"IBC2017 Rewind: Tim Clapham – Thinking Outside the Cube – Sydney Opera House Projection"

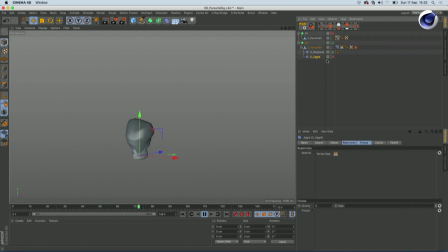1736s
But you can see what's going on there. It's kind of working quite well. Also added in a jiggle deformer, and that just gives it that secondary motion.
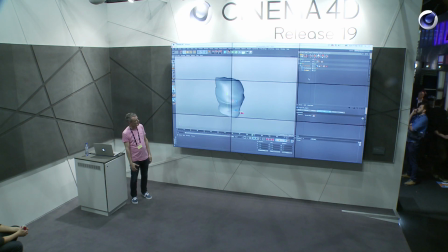1745s
So as it moves from the morph and the displacement, you get that kind of secondary wobble, and it's starting to feel reasonably organic. Once you get the shaders on there, it's going to look pretty good. The other thing with this as well is that we use vertex maps,
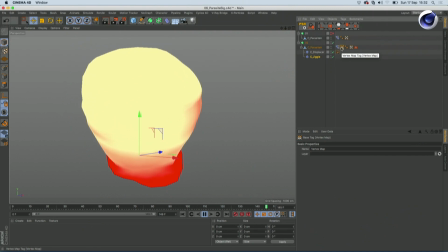1758s
and you can see we're just using a vertex map with both deformers, just so that the base doesn't really wobble around.
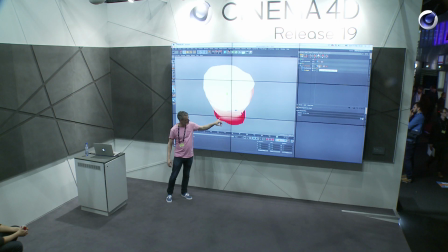1765s
It doesn't displace, only at the top here. We wanted this bit to feel like it was stuck on the surface of the opera house.
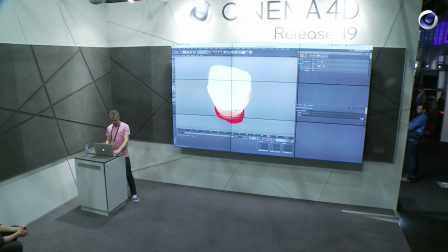1771s
So that was pretty much how we created all of these weird globby things. And it's strange, like Ash's vision, you know, with these parasites, like, what is it? How are we going to do that? And here's an example of some of them as they form.
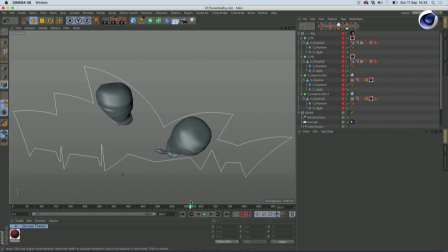1786s
I particularly like these kind of weird ones coming out of the bottom here. I'm not sure why. But they kind of like the jiggle and the morphs really make them feel like they're kind of growing and unfolding, and
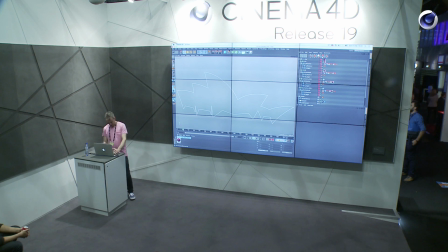1800s
they do a bit look like intestines though, don't they? So yeah, that was how we did the big ones.
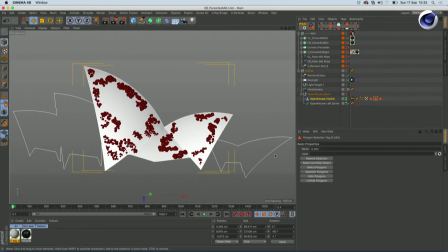1807s
Next we had the medium-sized parasites. So again, this is pretty much like MoGraph 101. So we've got these cloners here with a whole bunch of shapes in them, and we've set this to randomly pick them. And really, we're just cloning onto these polygon selections. So just make a selection and drag that in the cloner.
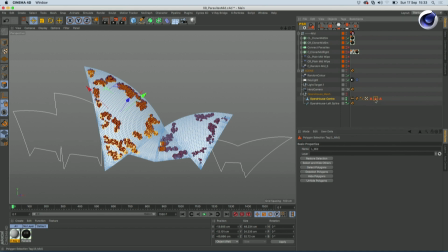1827s
That's where your parasites are going to be.
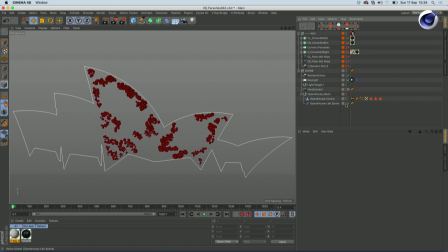1833s
Really wanted a better way of doing this.
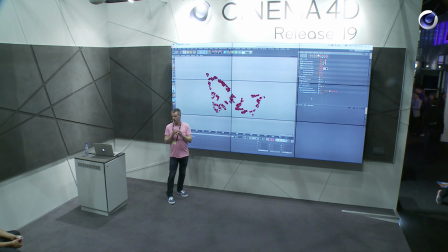1838s
We wanted to be able to art direct these. We wanted to keep the procedural nature of working with MoGraph so that we could use all the effectors, but wanted to be able to place these by hand.
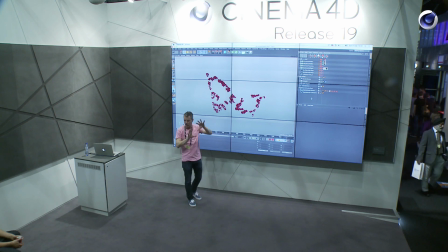1847s
Wanted to put each one where we wanted. And it's an unusual arbitrary surface because it's curving in different directions, so it's quite difficult to make sure that they stick to that thing.
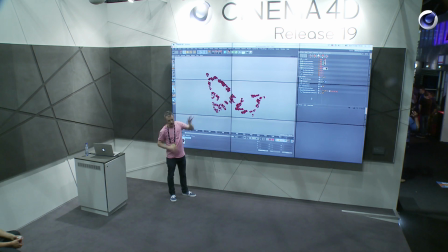1856s
So you could just clone straight onto the surface, but then you have a lot of control. You don't have a lot of control over how you design it. So I came up with a little solution for that, which is pretty simple, really, but it really works well. And you can use this for any time you need to clone objects across a surface.
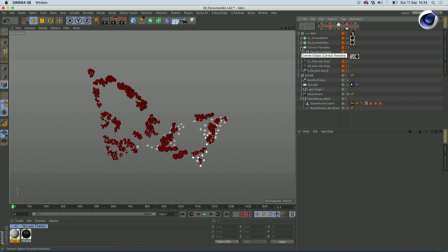1872s
Maybe it's trees for a forest, or rocks, or anything where you have lots of objects on a surface. So we're basically using single polygon objects. And you can see each of these white squares is a single polygon.
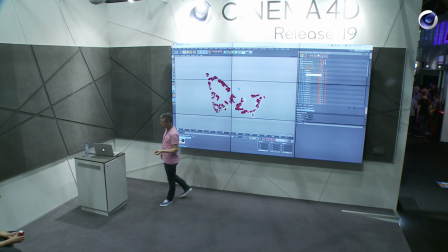1885s
And then what I've done is added in a constraint tag to each one. And this constraint tag allows us to do a whole bunch of things.
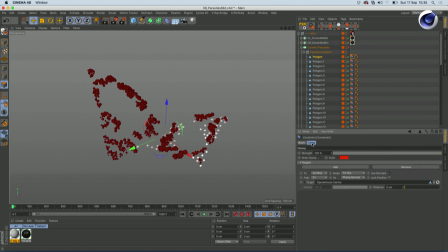1891s
But in this example, what we're doing is we're using the constraint tag in the clamp option. We've got two options that are important here.
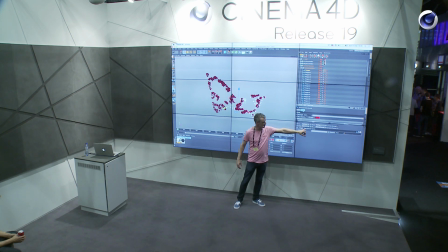1897s
We're going to clamp to a surface. This is the surface, and we're going to align the z-axis to the normals.
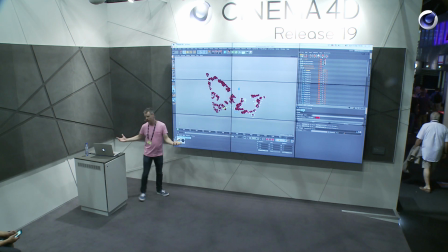1902s
So what that means is each polygon is stuck to the surface, really. So now if I drag this around, you can see that it stays on the surface.
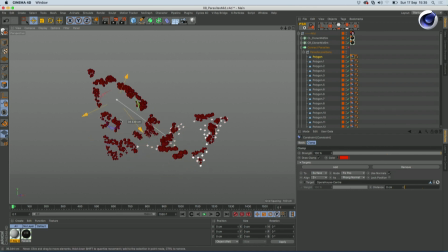1909s
It always aligns. Everything's cool. Works really well. If we then take all of those polygons and we put them in a connect object, it becomes one object.
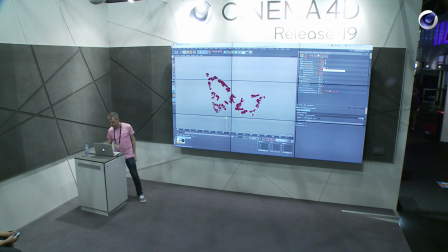1920s
It connects them all together. So then we can take that connect and we can put that in a cloner, like this one, and it means that we can clone onto that surface.
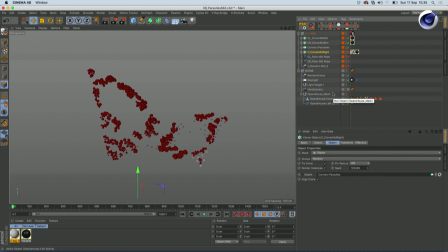1930s
So you still have all the power of MoGraph, all of the things you want to do, but you can actually literally paint with these things. So if I just enable that and unhide it, you can see there now we have all of those clones.
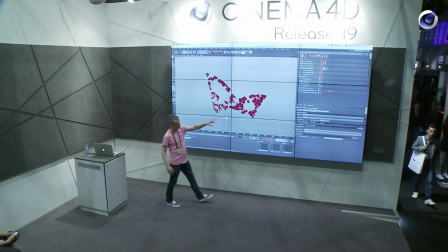1941s
And we're just cloning onto the polygon center, which means that each polygon is going to get one clone.
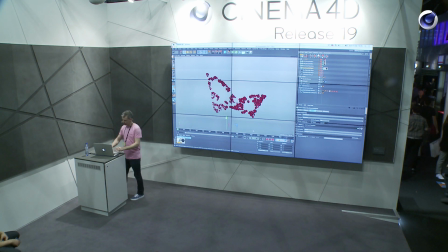1948s
And what that basically means is if I come into my connect object,
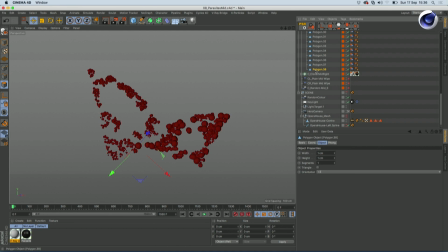1954s
come down here, I can grab one of these polygons and I can just control drag to dupe it, and I can move it around, and now I've got another one here. In fact, it's actually easier than that. You can just hold down control, and then you can just drag. And as you do it, it creates a new polygon, which creates a new clone that's clamped to the surface.
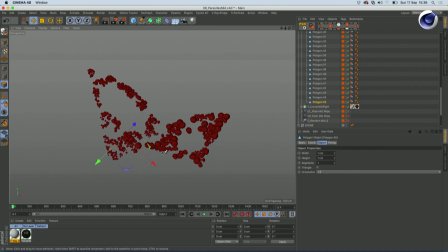1972s
You can move it wherever you want. You just drag it around, and as you do it, you can just literally paint with these things. You've got full artistic control over where you want them to be, but at the same time, it's going to work with all of your MoGraph setup.